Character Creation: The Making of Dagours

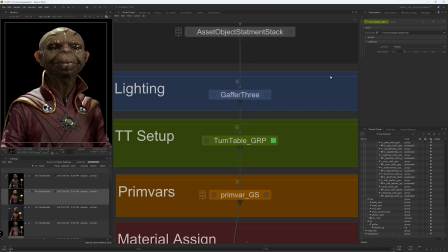738s
log dev lighting I use neutral studio light rig most of the time especially at the beginning every now and then
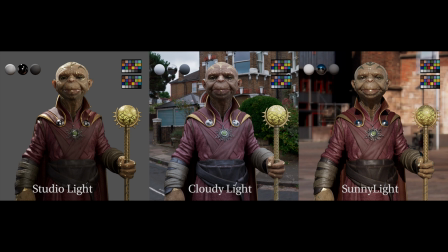745s
I kick off a render using an overcast or sunny light rigs just to check my shader values.
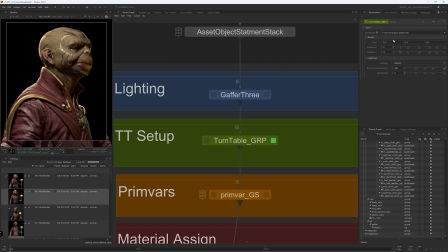751s
I also render in final shot light rig every time I hit a milestone since it is the final rig for the final render.
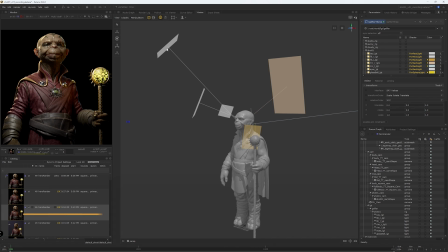760s
To break down the shot light rig, I have a key light shooting from the top on his face.
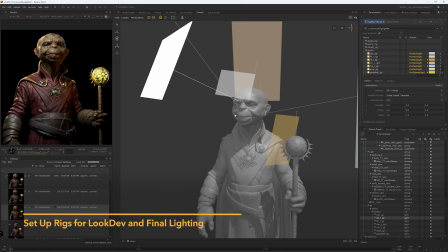766s
I have a fill light shooting from the right side direction to kill the harsh shadows.
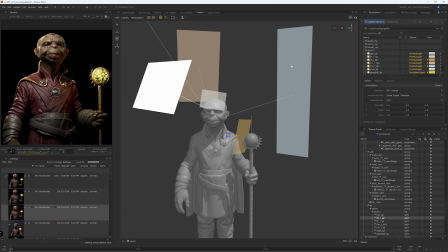770s
I have two rim lights shooting from the back,
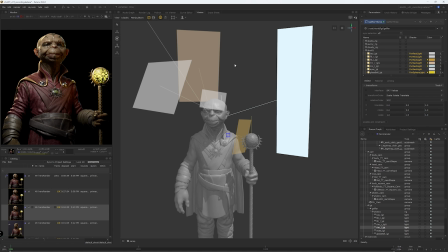774s
blue rim light shooting from the left, and yellowish light shooting from the back left.
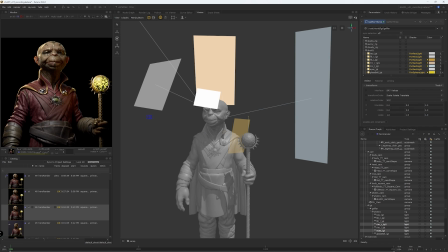780s
I have eyes light, which only emits reflection and specular. It doesn't have any diffuse contribution.
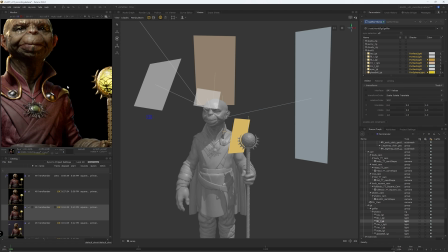787s
I have a yellow bounce light from the scepter, emitting light on his shoulder, metal pieces,
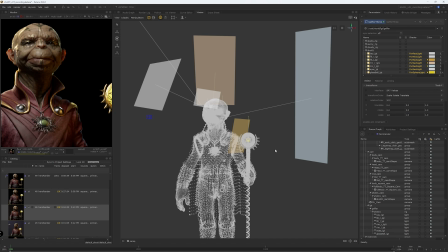794s
the neck, and this side of the face. And finally, Finally, I have a light inside the glass bowl emitting light on the glass cage.
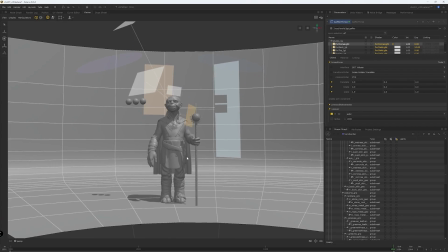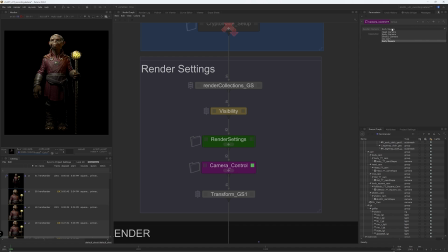812s
In addition to the lights which are macro, which I created working on previous project,
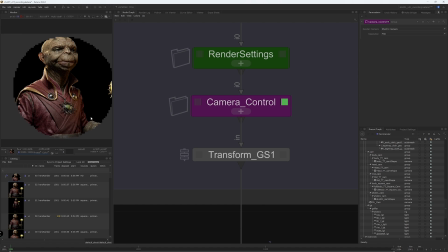817s
I created another macro to choose the camera and render resolution.
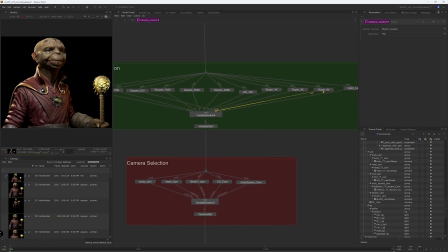821s
The Foundry website has excellent step-by-step tutorials on how to build macros in Katana.
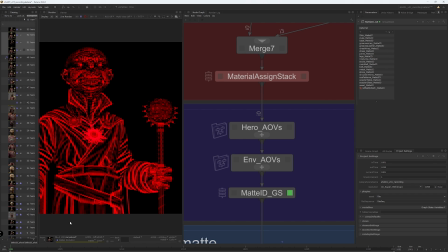828s
And finally, I kick off one more final render with all the render passes and AOVs required for comp.
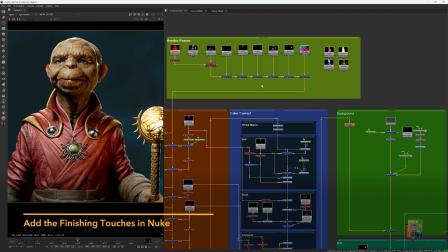839s
Finally, we are in comp stage now. Here is my nook script, it's pretty straightforward. I started by reading all my render passes and rebuilt the beauty pass.
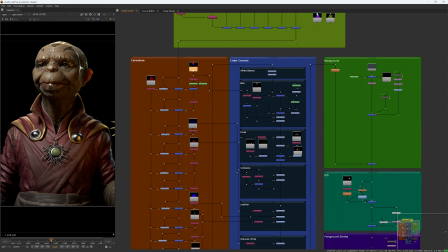849s
And then leveraging the AOV passes I rendered in Katana. And here is where AOV shines.
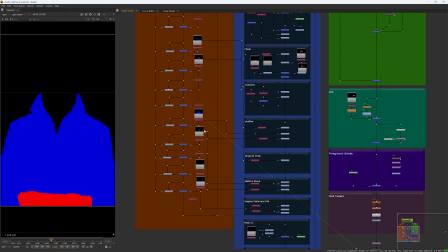855s
They are very powerful in enhancing the image without the need to re-render again.
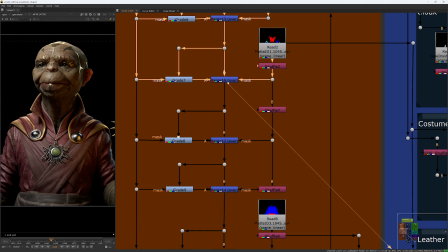860s
For example, I'm using the curvature pass to enhance a few parts of the character, then using it as a mask in a grid node, to enhance the curvature pass.
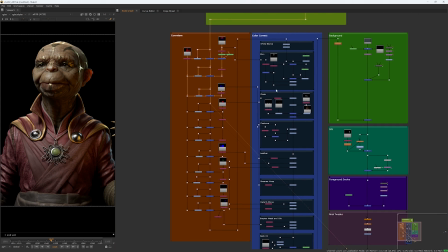868s
And that's what this backdrop right here encompasses, pretty much utilizing AOVs to enhance few things on the character.
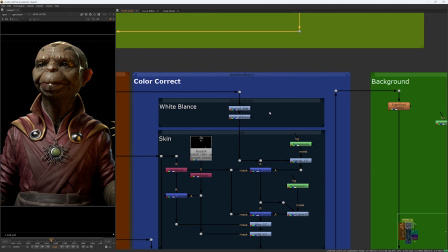876s
Next, I added a grade node to update the exposure and light balance.
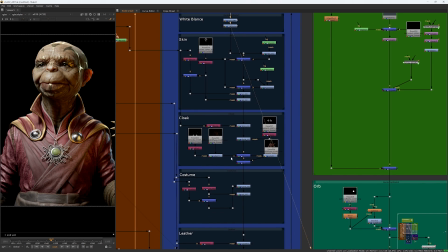881s
Then I used the same AOV passes to color correct a few areas on the costume and the skin as well.
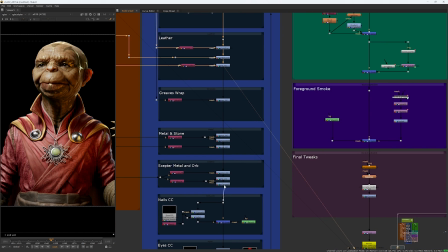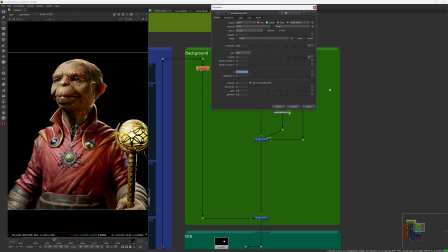892s
For the background, I want it to be simple while keeping the focus on the character. So I went with building cloud-like noise in the background with septal animation,
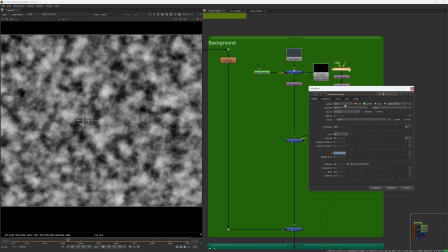901s
which is simply a few noise nodes with animation in Z and scale values.
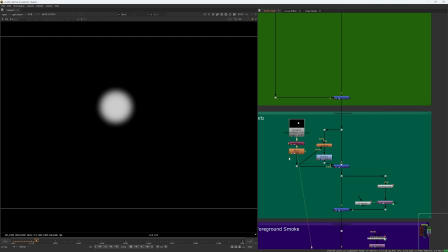908s
I rendered a separate AOV for the orb on the scepter, so I used it to color correct the emissive pass and also enhance the glow effect on the orb.
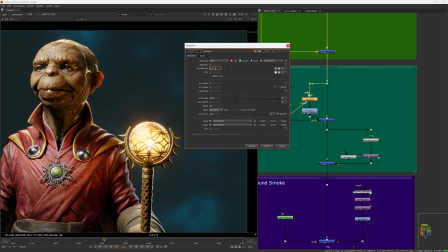917s
And I also tracked the same pass to add lens of flare effect on the scepter.
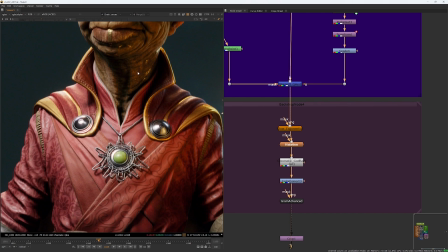922s
And then for the final image, I ended up adding a few notes as a final touch, such as chromatic aberration, grade, film grain, etc.
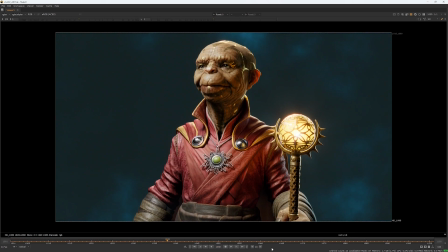931s
Then finally, I rendered animation sequence. It took a couple of days for the 3D render to finish.
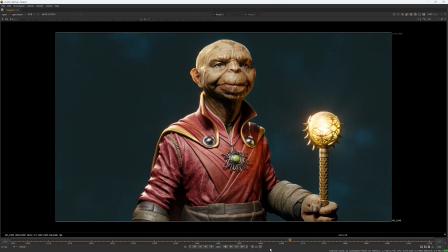936s
I had to compromise about a few render settings and render resolution for 100 frames.
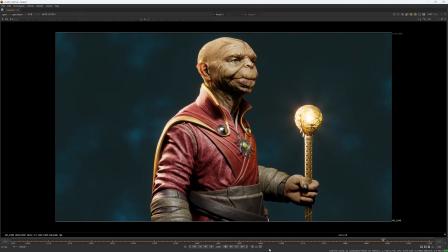941s
In the end, it totally worth it. Thank you very much for checking out the making of the Gorus.
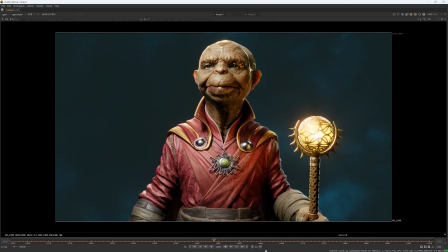946s
It was a fun project for me to work on. I hope you enjoyed the breakdown. I know there's a lot to unpack and cover in very short time, but I hope you had fun.
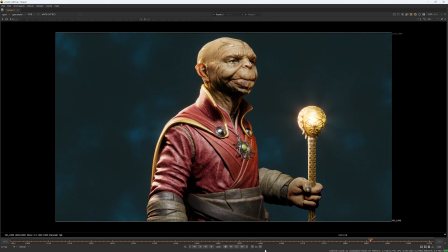955s
Once again, thank you and see you in the next one.